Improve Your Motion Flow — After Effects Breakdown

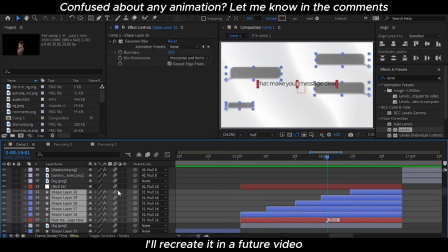These elements are made from simple shapes.
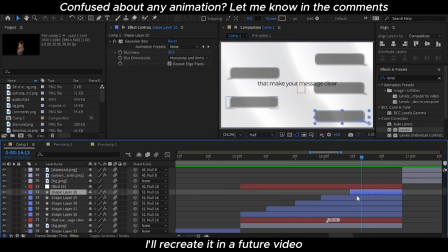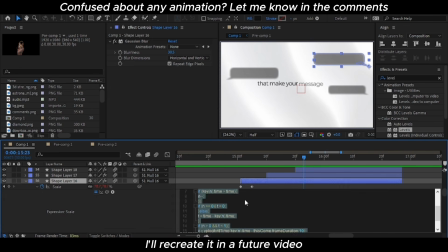Animated using bounce expression.
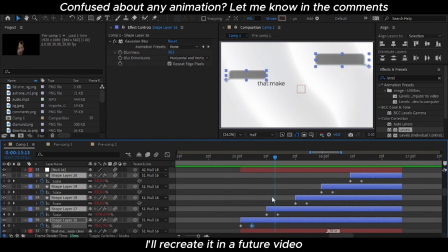You can find these expressions easily online. Just search on Google After Effects bounce expression.
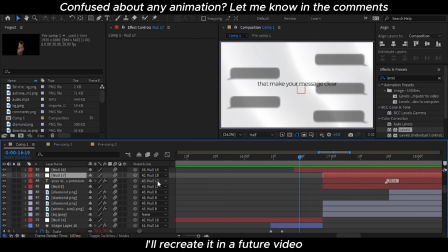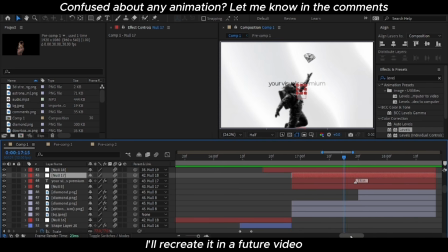After that, I animate these with the puppet tool and apply the tint effect to convert it into black and white.
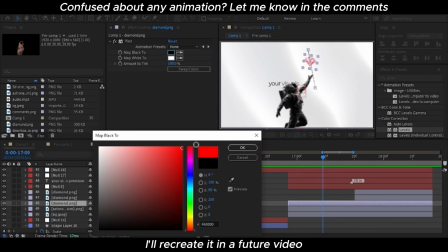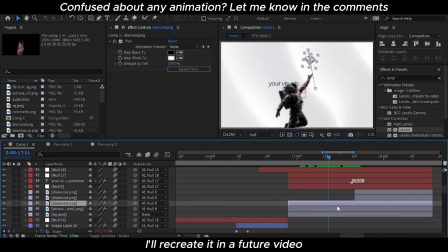This helps maintain constant visual style.
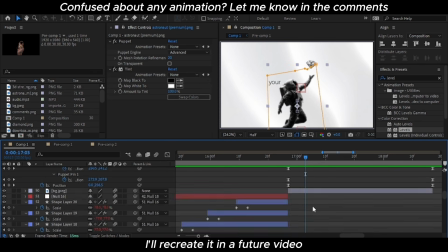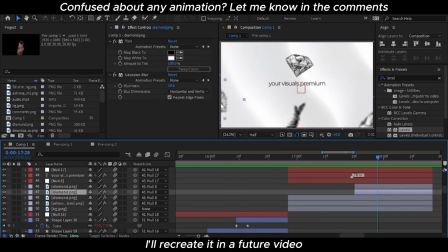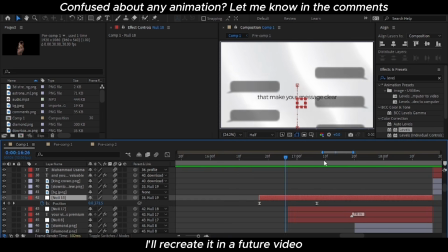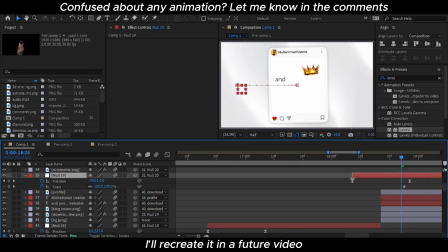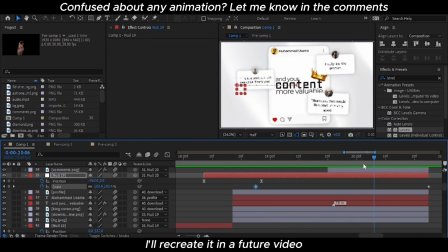These PNGs assets were downloaded from the Google.
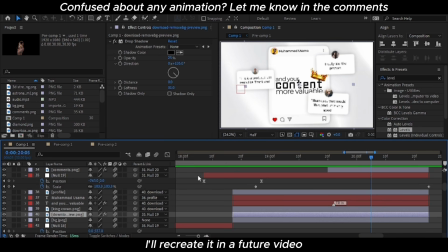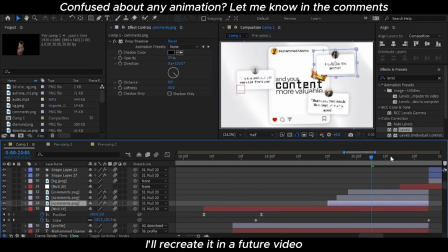I apply the bounce expression to the scale to give them a subtle organic movement.
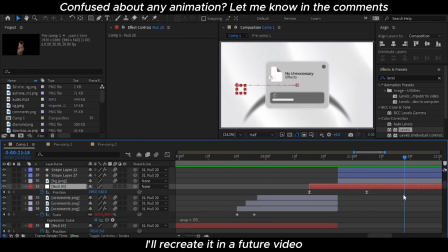Again, I parent everything to a null so transitions remain smooth and controlled. This card animation is created entirely from simple shapes.